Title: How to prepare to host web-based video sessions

The other thing that those do is sometimes they give you a microphone on the camera itself that might be a little better than the microphone embedded in your computer. And then software. So we're using Zoom this evening. I believe if you're a member of IWU staff or faculty, you should have access to Zoom now. It's fairly straightforward. And I hope that you're able to start using it, practicing by recording some clips of yourself. Maybe do a practice lecture of 3 to 5 minutes and see what you think once you learn some of the skills we're going to talk about tonight. I'm going to switch back to my laptop view and show you some clips that I shot a little bit earlier that's going to talk to you a little bit about background and lighting.
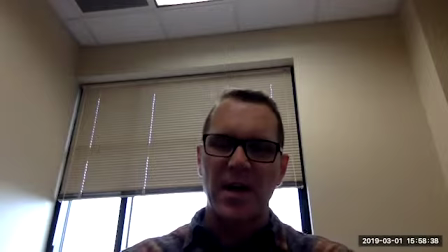8:49 All right, here's our first bad example. So I'm in an empty office and I've got this window open behind me to give light to the room.
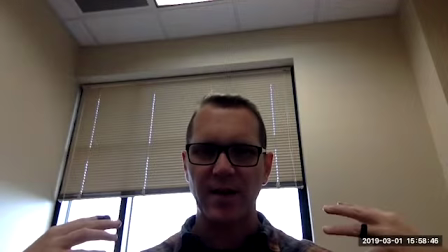8:57 Well, the problem is it's a backlight, so it's obnoxiously bright, and it doesn't allow for the correct exposure here.
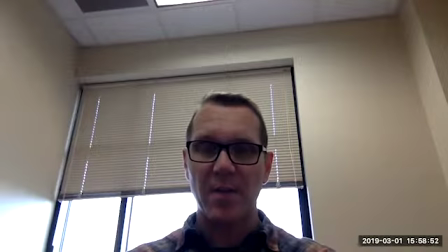9:03 Now, you'll notice also I'm using the camera on my MacBook, so it's going to auto-expose.
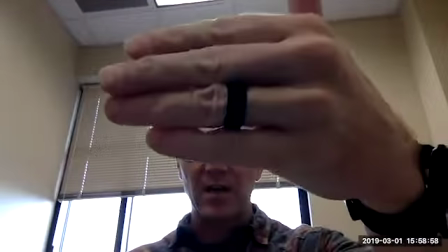9:09 So based upon what it thinks is the main thing in the screen, see, it's going to change its exposure.
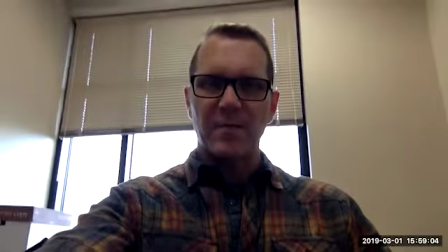9:15 If I have my frame framed a little better, it's still too bright.
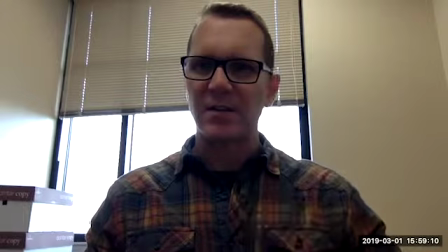9:22 Although it gives me a little more light here in the face, it's still this terrible lighting schema.
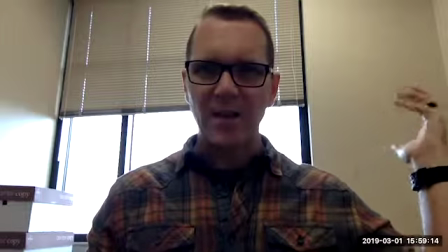9:27 This bright light in the background is just obnoxious.
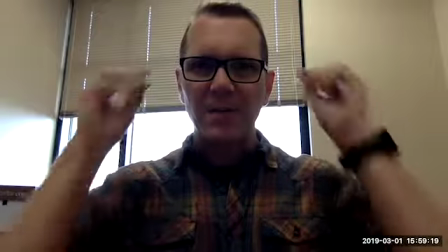9:31 It also gives me no light in my eyes, and it gives me what's called raccoon eyes.
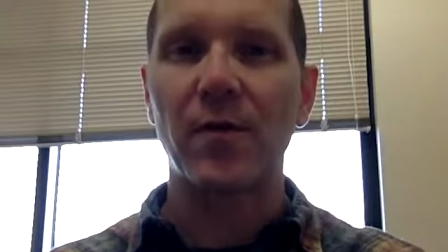9:36 So I look like I haven't slept for weeks because I'm using just the bright overhead lights in the office, which are the worst lights we could use for this.
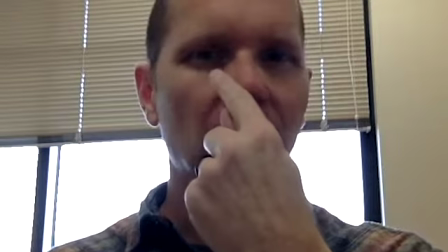9:42 I have no light showing up in the eyeball either. So where my iris is, there's no reflection of light, so it's called dead eyes.
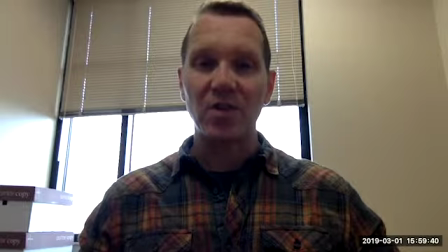9:50 So this is not an ideal situation. I'm going to pause this video and close the bright light behind and let you see the difference here.
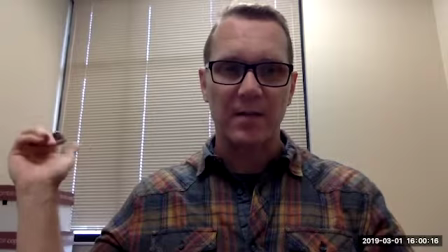9:59 Okay, now I've closed the blinds behind me, and actually, this is a good thing. You see how they're moving?
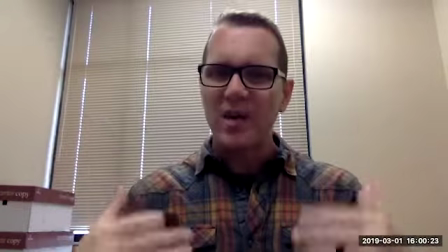10:03 If that window was cracked and the breeze was blowing, that would still be distracting. I want to take away anything in my background that might distract from what I'm presenting, what I'm trying to pass along.
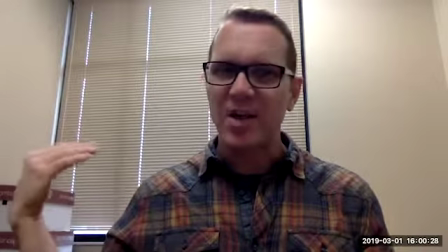10:12 So this is not a good background.
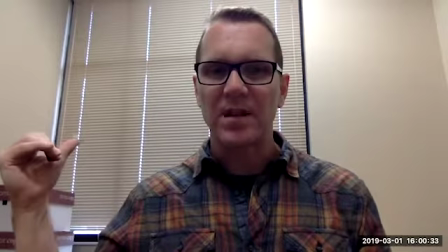10:14 The other thing that happens is the lines in the blinds sometimes cause the autofocus of the camera to lose its focus.
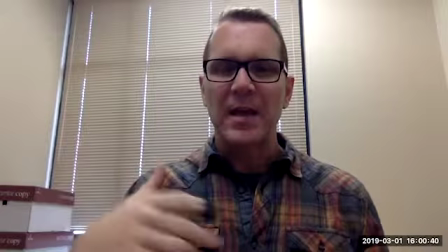10:21 So it'll pull its focus from me and focus back on the blinds. The other thing we're looking at here is the camera is below my eye level.
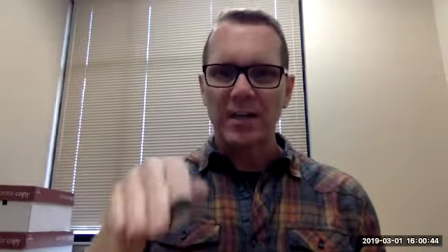10:28 So I'm talking down to you.
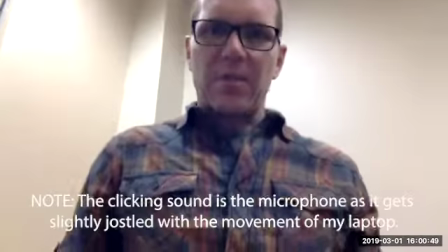10:30 It's the equivalent of somebody putting their laptop in their lap like this, except this is worse because now it's unstable.
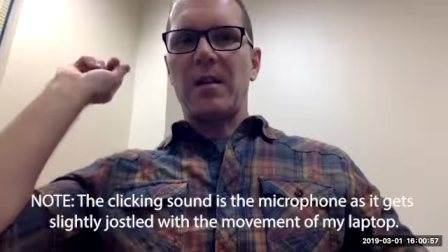10:38 Every little body movement I make, as you can see here in the lines as they connect to the top of the screen, jostles this camera.
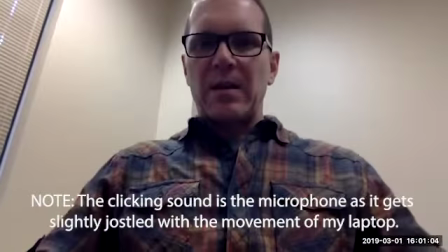10:45 Even the slightest movements I have. And that can cause people to get car sick and nauseous.
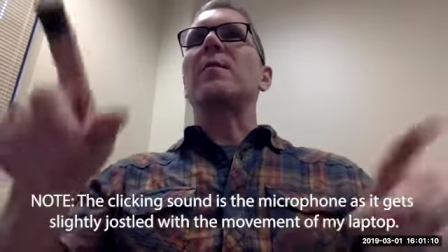10:51 So now I'm looking down, or if I'm looking up because I'm looking at an external monitor to show you what I want to do next,
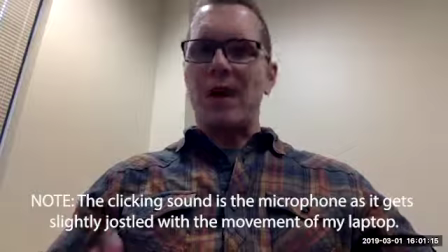10:58 you're staring up into my nostrils, which is not very attractive. Again, I've got a problem here. I've got a little bit of light in my eyes, but I still have these dead-looking raccoon eyes. And that's from the bright overhead lights of this office, which are fluorescent light.
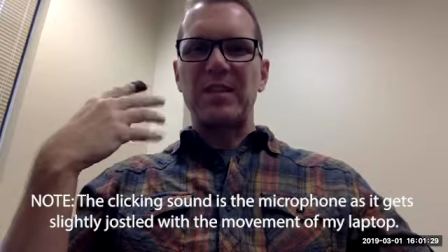11:11 And that's where you see kind of the sickly hue to my skin.
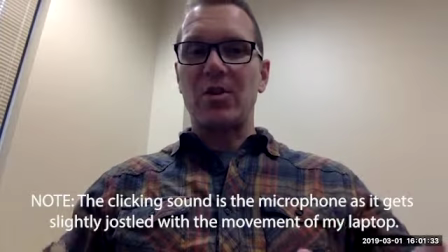11:16 So we want to pay attention to all these little things.
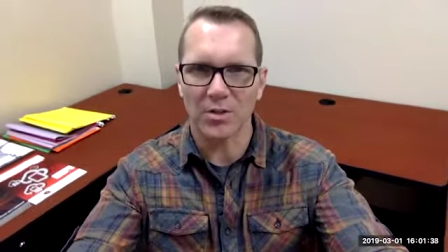11:18 Now, if I put my laptop too high, as some people might set them up on books, then you get this where the view is looking down on you.
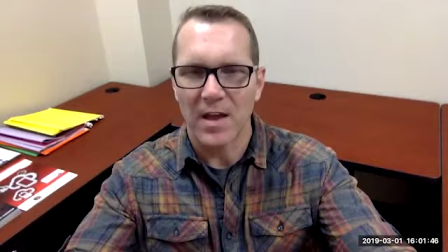11:27 So this is I'm taking away any power I have, and I'm becoming a weak observer instead of an instructor.
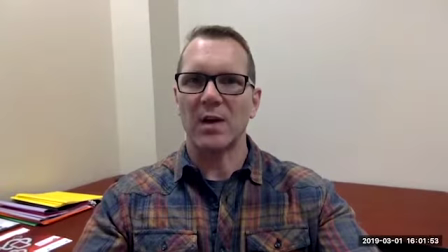11:35 So what I would like to do is have that camera at eye level and have my thirds correct.
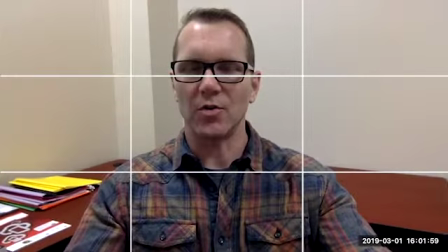11:41 This gives me my strongest presentation view to speak with whoever my constituents are.
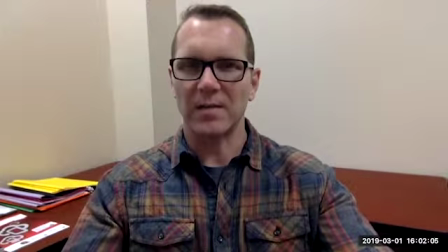11:47 I can still be a teacher, but I can be a peer and a friend at the same time. So this allows me to do both all through the frame. Now, I apologize for the shaky camera lens here. I'm holding it, but I want to stabilize it this way.
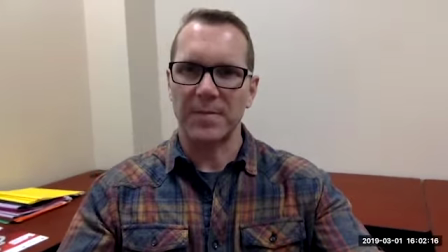11:59 Now, looking at this office, I do have a blank wall here.
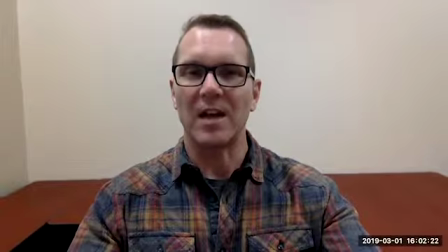12:03 If I were to frame up this direction, that's going to give me a very nice, plain background that's not going to distract from the topic that I'm talking about.
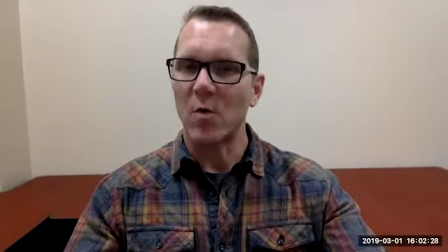12:11 Now, I did have a window in this office too.
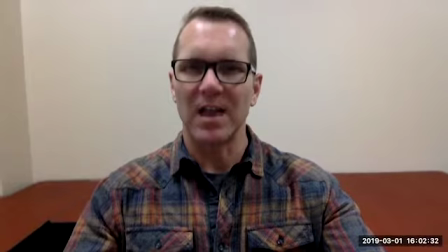12:14 So let's see, without adding any lights to this, if I can make this a better image. So I'm going to set this down and pause our video again.
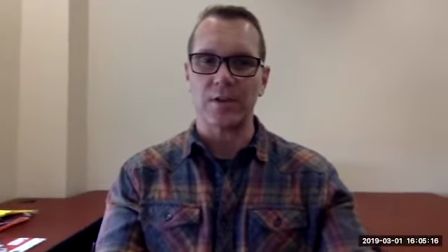12:23 Okay, so I turned to a more plain or neutral background here, as you can see, and I'd want to adjust that to clean it up as much as possible.
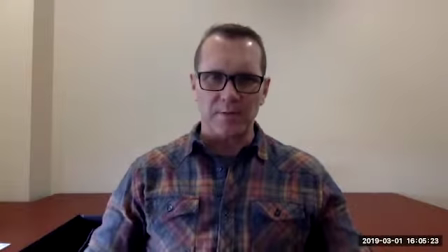12:31 This is not real stable. It's got a little bit of a lean, but for the purposes of this conversation, I think it'll work for us.
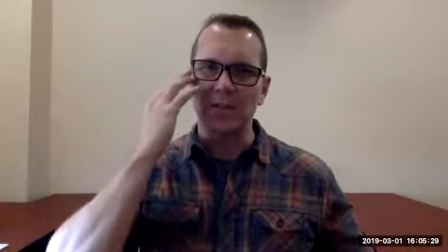12:36 Now, I also opened the blinds a little to let a little bit of light in. So it's given me what would be considered a key light on this side of my face.
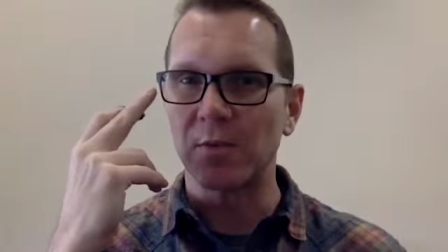12:45 And it's also given me a little bit of light in my eyes.
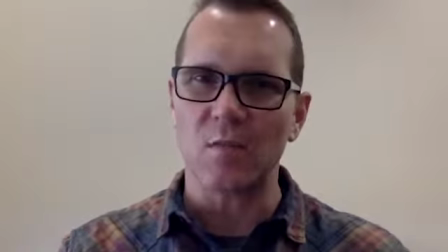12:48 Watch what happens if I shift to face more towards the light with the light that goes into my eyes.
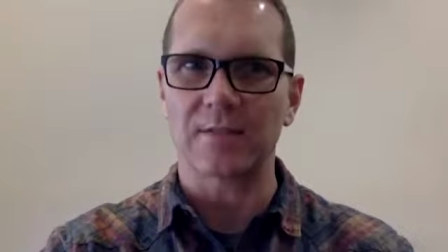12:54 I'm going to do that next. So
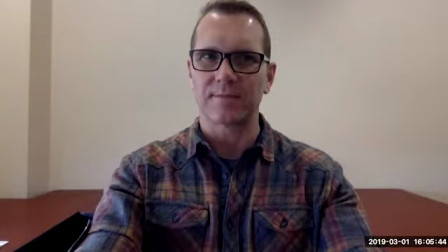12:57 far, we've talked about the background and why it's important that you pay attention to what's there. I see a lot of videos that are presented online that have bookshelves in the background. I think the idea we have is that it's academic. It shows the books that we're interested in. It tells a little story about us. Yes, it absolutely does. Unfortunately, the story is, let's distract them figuring out what books you like or what's reading or what's on your shelf or if it's clean or cluttered instead of the topic that you're talking about. So having a plain or a neutral background that no one's going to be walking through, that won't be capturing extra sound from the room around you. Those types of things are really important. Now, in this example, it was an office that had one window and I just had some overhead fluorescent lights on. So the next clip I'm going to play you is a clip that once I've turned 45 degrees to that window, you'll see the difference it makes that image. And then we'll flop back and forth and take a look at the differences between the beginning image and the final image, not adding any lights at all.
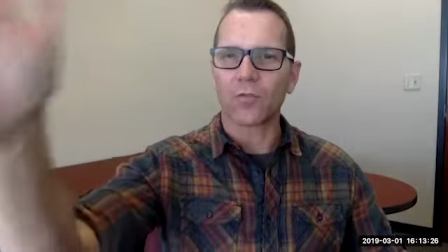14:00 Okay, we're back. And this time I've placed myself at a 45-degree angle from the brightest light source in the room, which is that window.
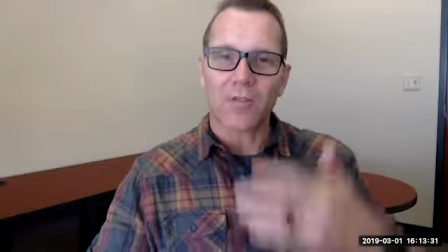14:07 Well, that window is now giving me a nice key light.
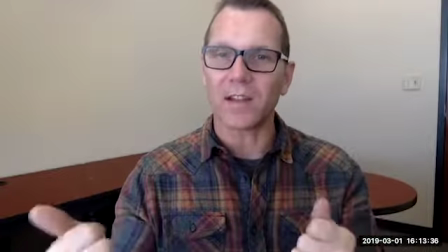14:10 And the computer is saying from an exposure standpoint that is now the brightest light, and therefore it's giving me good exposure on my face.
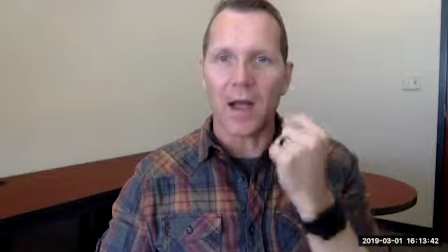14:18 You'll also notice that I have light in my eyes, so my eyes are alive,
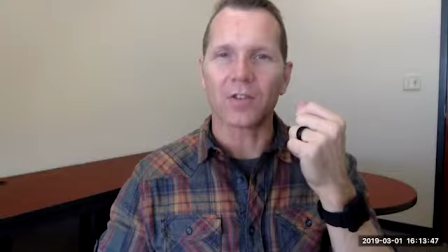14:22 and the raccooning that was happening underneath my eyebrows has now been lifted because my light source, which is my key light,
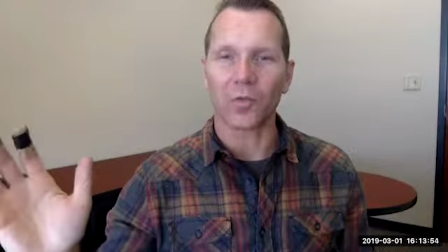14:29 which is that window, is brighter than any other light source in the room. I'm going to make a little comment here.
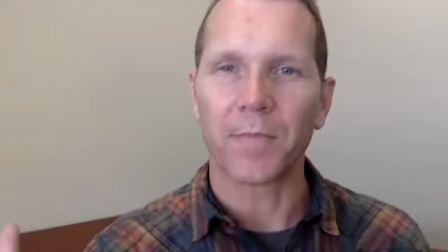14:35 If you look at my eyes and my eyebrows, I'm fairly light-complected person.
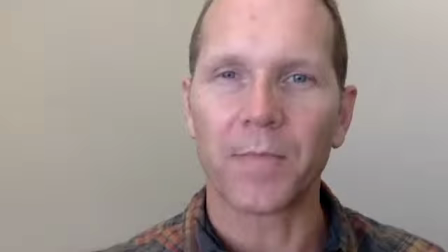14:42 My eyebrows are blonde. My eyelashes are blonde. If I wanted to really pay attention to that, even as a man, I would potentially look at putting on some brown or a light brown mascara,
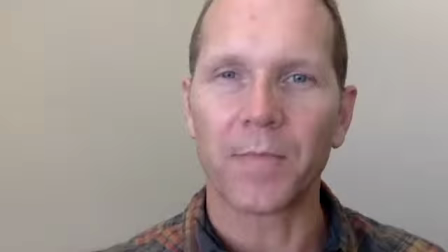14:56 and then maybe getting an eyeliner pen and doing some fill-in work on my eyebrows to make them just slightly darker brown. It's going to bring out more human characteristics, and believe it or not, it makes you more relatable. People watch it easier. You look better when you do things like that.
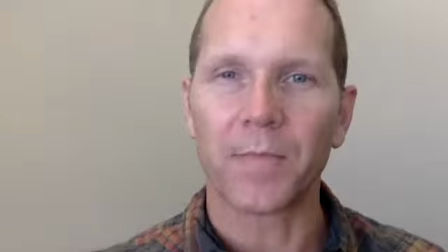15:12 Now, I've also got some skin blemishes. I could cover those skin blemishes up. I could use a makeup cover-up pen.
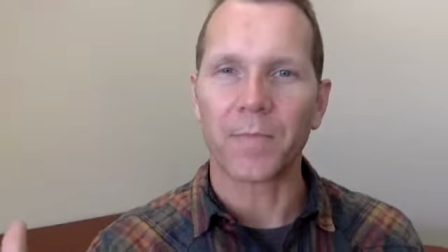15:19 I could use powder. There's things that I could do to this image, even just using the window as my key light and an overhead light in the room for fill light in the back,
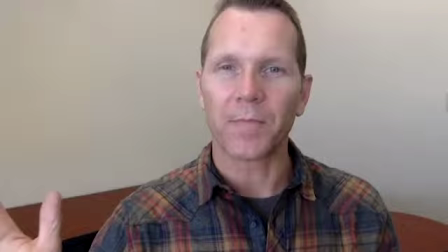15:28 by adding a little bit of makeup effects, if you will, which highlight the human aspects that people are attracted to, eyebrows, eyelashes, and those types of things. I could increase the production value of what's going on inside this video.
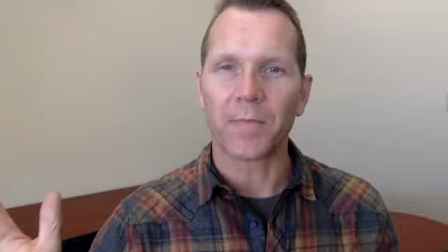15:44 I know that a lot of people are hesitant to do those things, but honestly, when you're on camera, people don't even notice that it's there. They notice more when it's missing than they ever do when it's there.
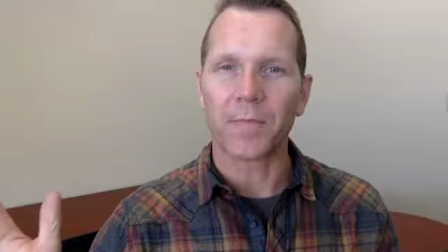15:56 So when we have folks in the studio, I regularly am putting powder and blemish cover-up on folks that are in the studio, because I know that in the end result that they see, they're going to love so much more than if I just let it be what it was.
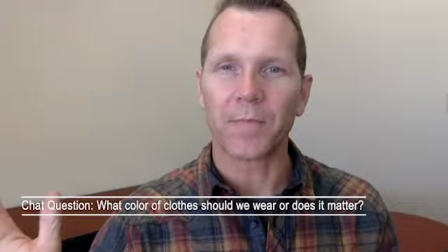16:12 Now, speaking about that, oh, good question, Sylvia, about color of clothing.
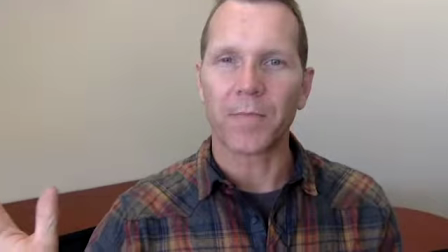16:18 So in this image, the shirt that I have on has a pretty busy pattern on it.